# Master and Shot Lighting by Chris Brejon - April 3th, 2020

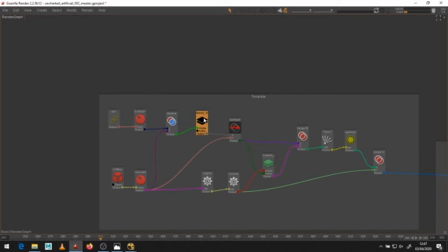36:58 I'm not using this volumetric path because I want everything in there. And here I do my trace and my lighting.
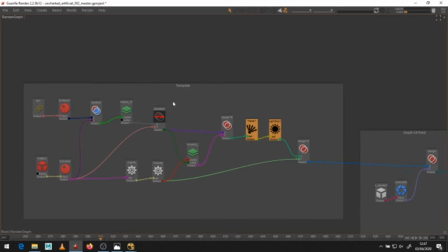37:05 So you see here it's a pretty simple setup for the template. Okay. I'll show you the render graph a bit later.
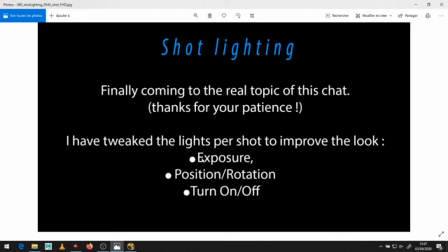37:11 It's just we've been talking for almost an hour. So yes, finally coming to the real topic of this chat, shot lighting. Thanks for your patience. So I have tweaked the lights per shot, okay, to improve the look. So what do I generally tweak? Exposure, okay?
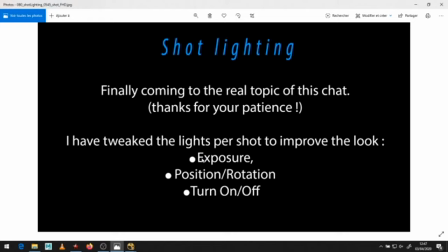37:27 Lights can be stronger, or weaker, depending on the shots. Of course, I tweak their position, their rotation. Okay, we can totally translate them between shots, and you can, of course, turn them on and off.
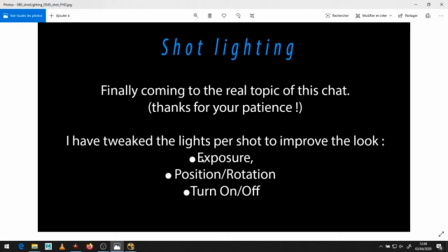37:43 No problem to do that. Okay, and I didn't put it in the slide, but on Lego Batman, we even tweak colors per shot. Okay, I know this is a bit shocking maybe to some people, but we did it, and it worked.
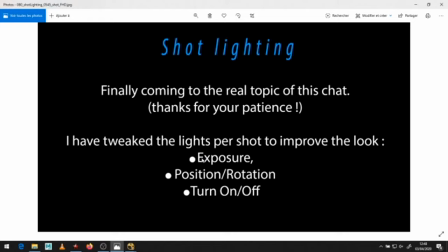37:58 So why not? Maybe for special effect or something the shot is telling, okay?
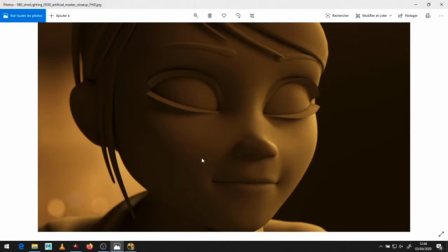38:04 So let me show you the hopefully improvement between master lighting and shot lighting, okay?
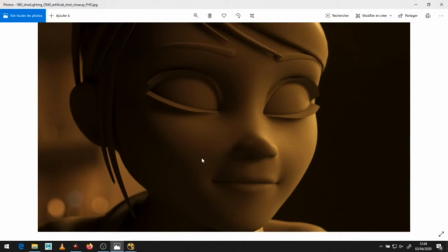38:10 This is the master light rig, this is the shot light rig, okay? On this shot, I suffered a lot, okay?
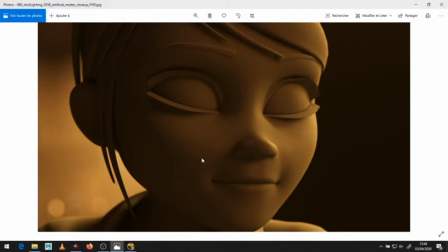38:17 I did a lot of tests, I did a lot of experimentation. Many times I came back to the master light rig because I was not satisfied.
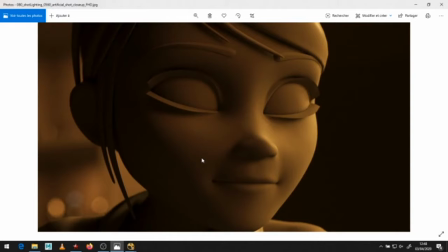38:26 Okay, so here there's two main changes, okay? It's softer on the face. Look at the mouth area, okay?
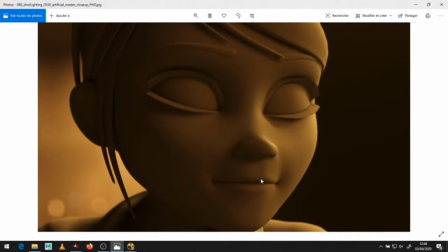38:32 The master here, you can have a line here. You see this line? We don't want this kind of line, okay?
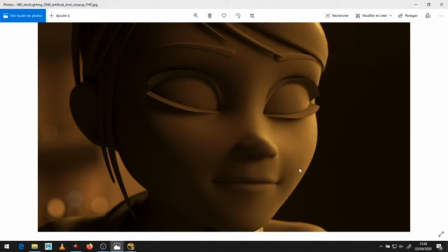38:37 We want this. This is way softer, okay? Remember the sfumato technique by Da Vinci, okay? This is what I try to achieve, okay? Why do I do as well? I decrease the volumetric, okay? It was a bit too strong in the master. I decrease the volumetric so we can see the bokeh.
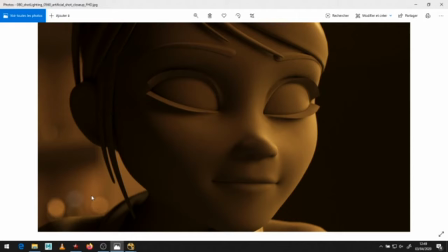38:54 Okay, I'm super proud about my bokeh. Garia is great with bokeh rendering, depth of field. So I want them to pop a bit more. And what did I do here?
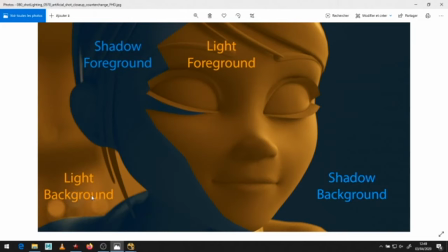39:04 I did this, okay? And this is counter change, okay? It's just to alternate rhythms of shadow and light, okay? So when I have light in the background, I have shadow on the foreground. And vice versa.
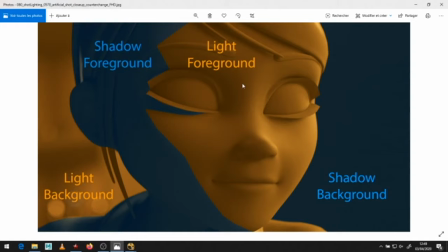39:18 When I have shadow in the background, I have lights in the foreground, okay? And this technique, it's explained in chapter 6.
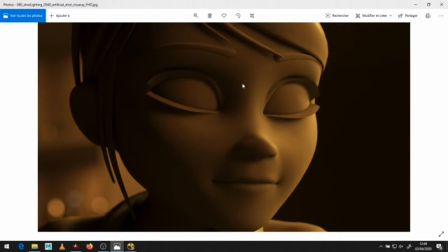39:24 I stole it from Spielberg on Bridge of Spies, okay? and it's very interesting because what does it do? It makes the character pop. It helps for the composition. Okay, so think about this.
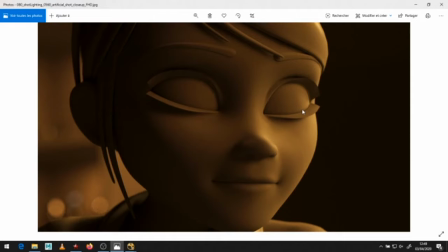39:37 Think about counter change. Okay, it's a really good technique, guys. Okay. Here as well, this is the master lighting, this is shot lighting.
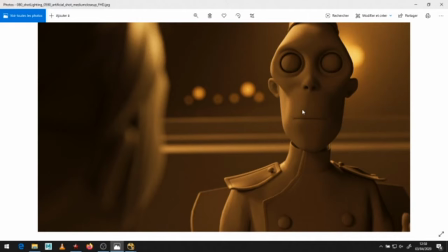39:44 So here you see plenty of changes, okay? And we should not be shy, okay, about doing changes in shot lighting. As long as it improves the shot, it's good, we're good to go, okay? So let's have a look at the master lighting here.
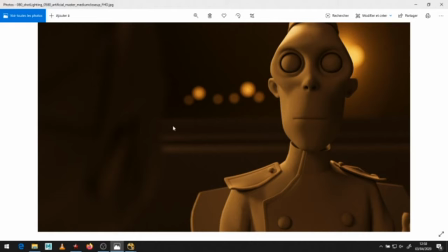39:57 You see, we don't see Mary's face at all. It's dark on dark. It's not good. We never want to do this, okay? I mean, sorry, I should not use the word never. Maybe you want to do this if a character hides in the dark. Yes, in this particular case, you want to do this.
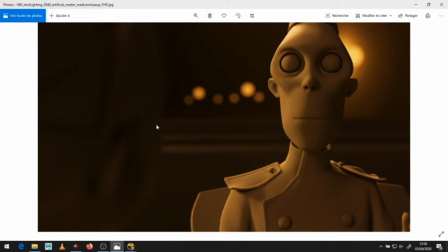40:16 But in most cases, you want to make characters pop, okay? You want to give shape, okay?
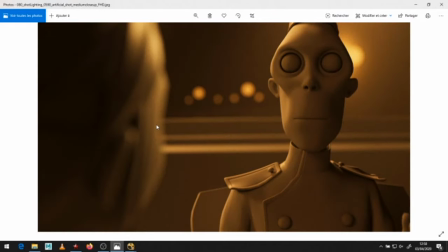40:21 And this is how you give shape, okay? So here they are double counter change, okay? Because the face of Mary has a strong rim, okay? And look at this, the volumetric on the right, behind the zombie's face. Look at how it's popping now. So I have bright, it's the same thing.
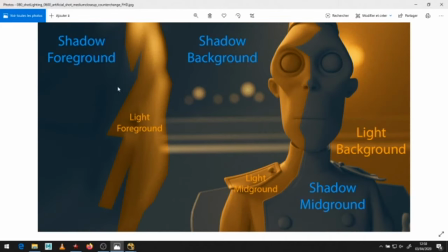40:38 I have dark, light, dark, light, dark, light. Okay, and this gets interesting. Okay, and so keep this in mind. It's the funny thing about curtain change.
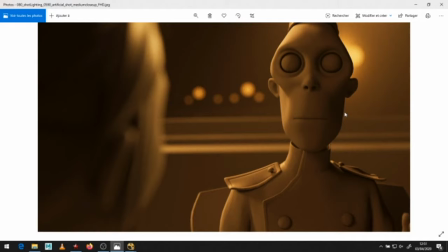40:48 I think I've been using it for maybe 10 years without knowing it. Okay, it was just instinct, pure instinct. Okay, the day I was able to put a name on this technique, it saved my life because now I can, communicate with some other ones and tell them about this technique, okay?
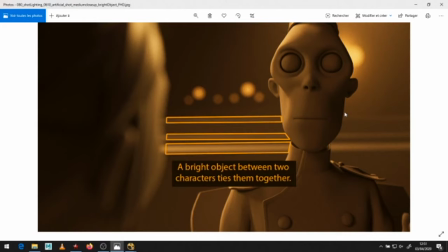41:07 So keep this in mind, okay? Really cool technique. Another technique, a bright object between two characters ties them together, okay? This is as well from Bridge of Spies, okay? From Spielberg, okay? You see here, it creates a visual connection between both characters, okay?
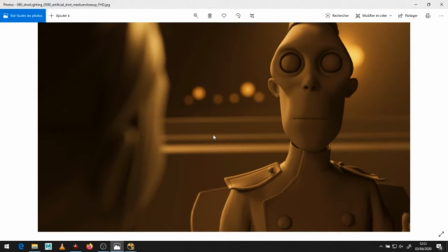41:24 So it's very interesting to put a bright light or a bright impact between two characters, okay? And it's in CG we are always scared about putting lights between the characters, like, oh, is it going to to disturb the viewer?
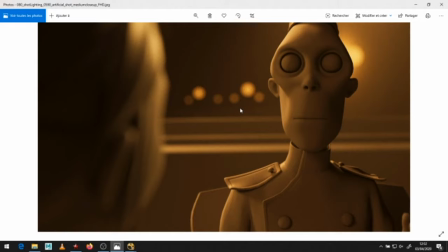41:42 Maybe it's too bright. No. On the contrary, put some lights behind the characters. You see this light behind his face? It's really helping the composition. Don't be shy about this, okay, guys?
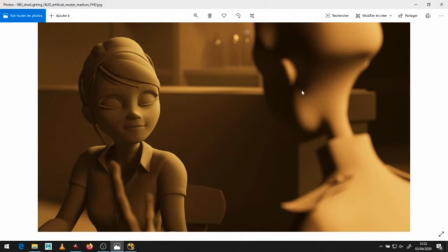41:55 This is the third shot, the medium shot. So this is master lighting. This is shot lighting. So I told you before, the zombie has to be dark.
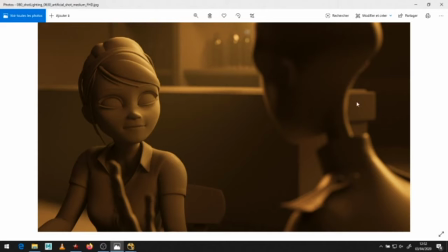42:06 I don't remove all the lights, okay? I keep a rim here because rims are nice. It gives volume and everything, okay? And it's and here you see the lighting on Mary's. It's a bit softer, okay? It's exactly the same thing I've done on the first shot, okay?
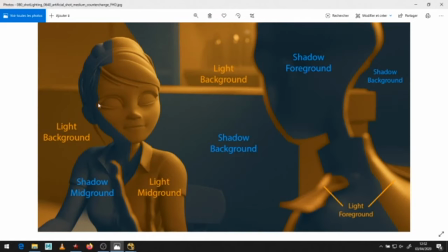42:24 So this is shot lighting, same here. And when we are light in the background, we have a shadow on the midground and vice versa. And remember, I told you this. I didn't put a light, okay?
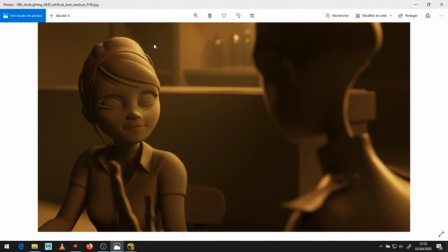42:34 It would have been logical, yes, logical to put a light there, but I don't care about logic. I want this to look good. So this, I keep it dark. So here I have a very nice, contrast on her face. And normally, if I've done my job properly, your eye should go straight to her face, okay?
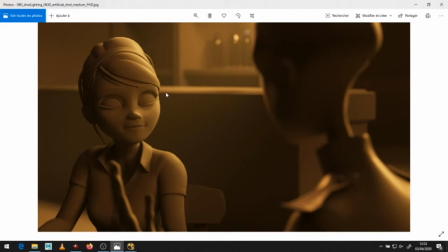42:53 If I've done my job correctly, let me know if your eye is going somewhere else, okay? So here I left this area in shadows on purpose and a bright object between two characters. So it's the same technique, bright object, you see visual connection, the line guide to her face, very interesting composition, okay?
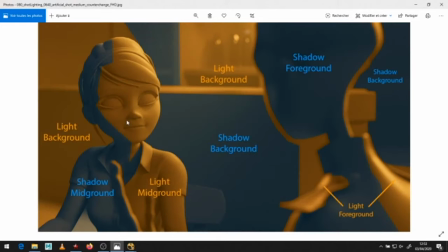43:11 Master lighting, shot lighting, okay? This is maybe the shot where there is most improvement, okay?
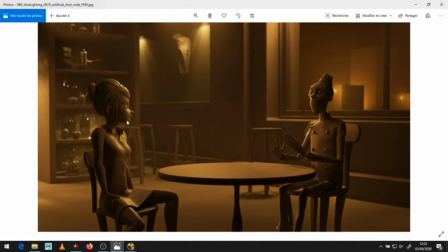43:17 Mostly character lighting, okay?
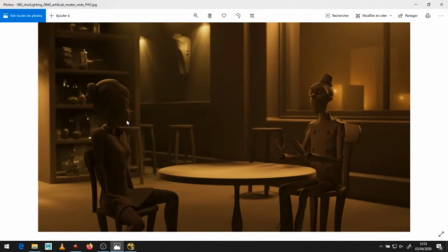43:19 You can see I have changed the light's position to give here some nice shape here on her face, okay? And this is what we want to achieve. I have brightened as well this area here to accentuate the counter change, okay?
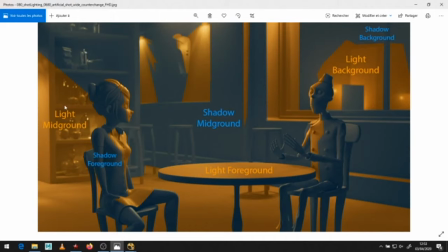43:36 So same here, where there is light, there is shadow, and when there is shadow, there is light, okay? This pattern is a bit more complex, but I'm still happy about it, okay? So two area lights
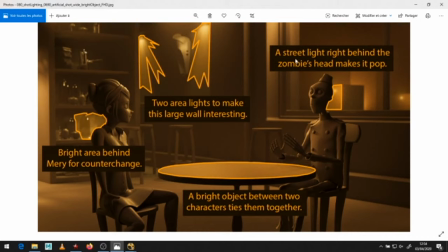43:50 to make this large wall interesting, a street light right behind the zombie to make it pop, and you see on the building, it's not a random thing. I really put this light on purpose, so it's visually behind its head, okay? The table could have been brighter, okay?
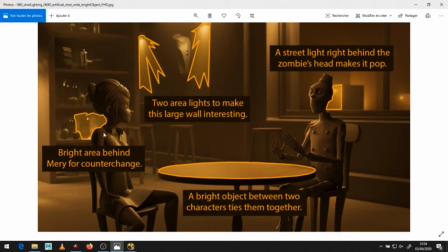44:07 Bright object between two characters together, and here, bright area behind Mary for counter change, okay?
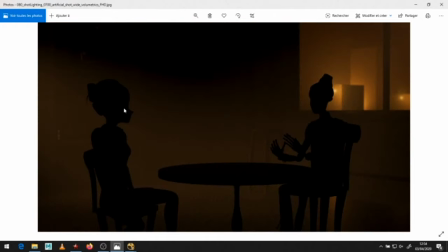44:14 This is the volumetric has been added as well. Very helpful, this volumetric here, you see, because it's helping to have less contrast in the back. I struggled on this shot, guys. I really spent a lot of time trying a lot of things, and this volumetric really helped me, because
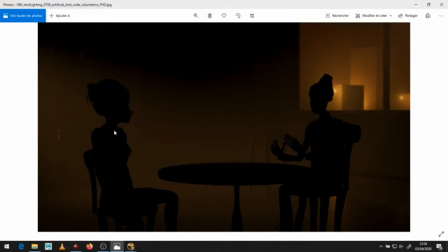44:33 it removes contrast from the background, okay? And yes, I am reflecting volumetrics, okay? Yes, it's good. It makes stuff richer and more interesting.
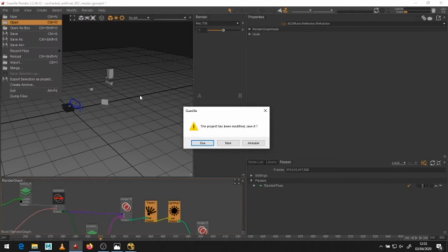44:45 So I'll just open quickly the shot scene, not the master scene, okay?
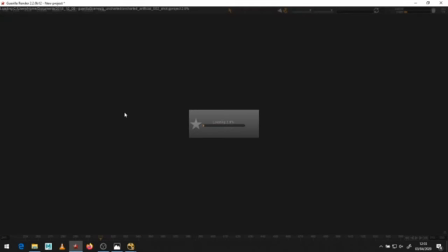44:50 Just to show you how the lights move between shots, okay?
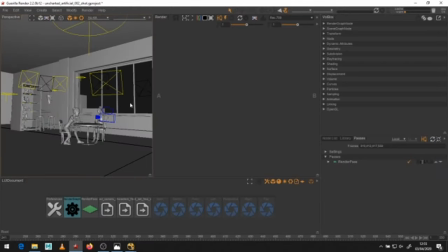44:53 I'm not going to trigger any render because I'm really not confident that my internet connection can handle it.
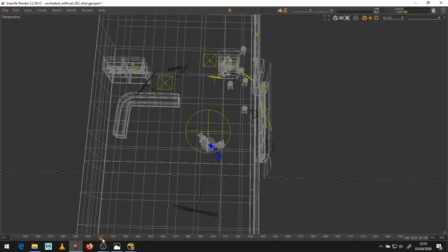45:01 So okay, I will go to this frame, okay? We have the light rig, okay? And pay attention if I go to the last frame, okay?
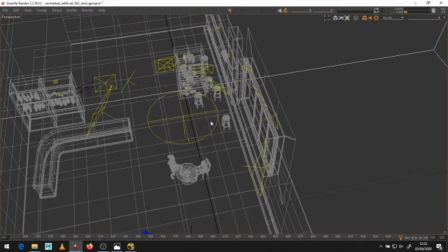45:07 Boom, okay? This is what I do, okay, between shots, okay? So here, remember, we never do this in production, okay?
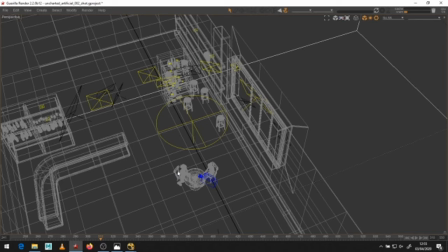45:13 Normally, each shot is a separated scene, okay?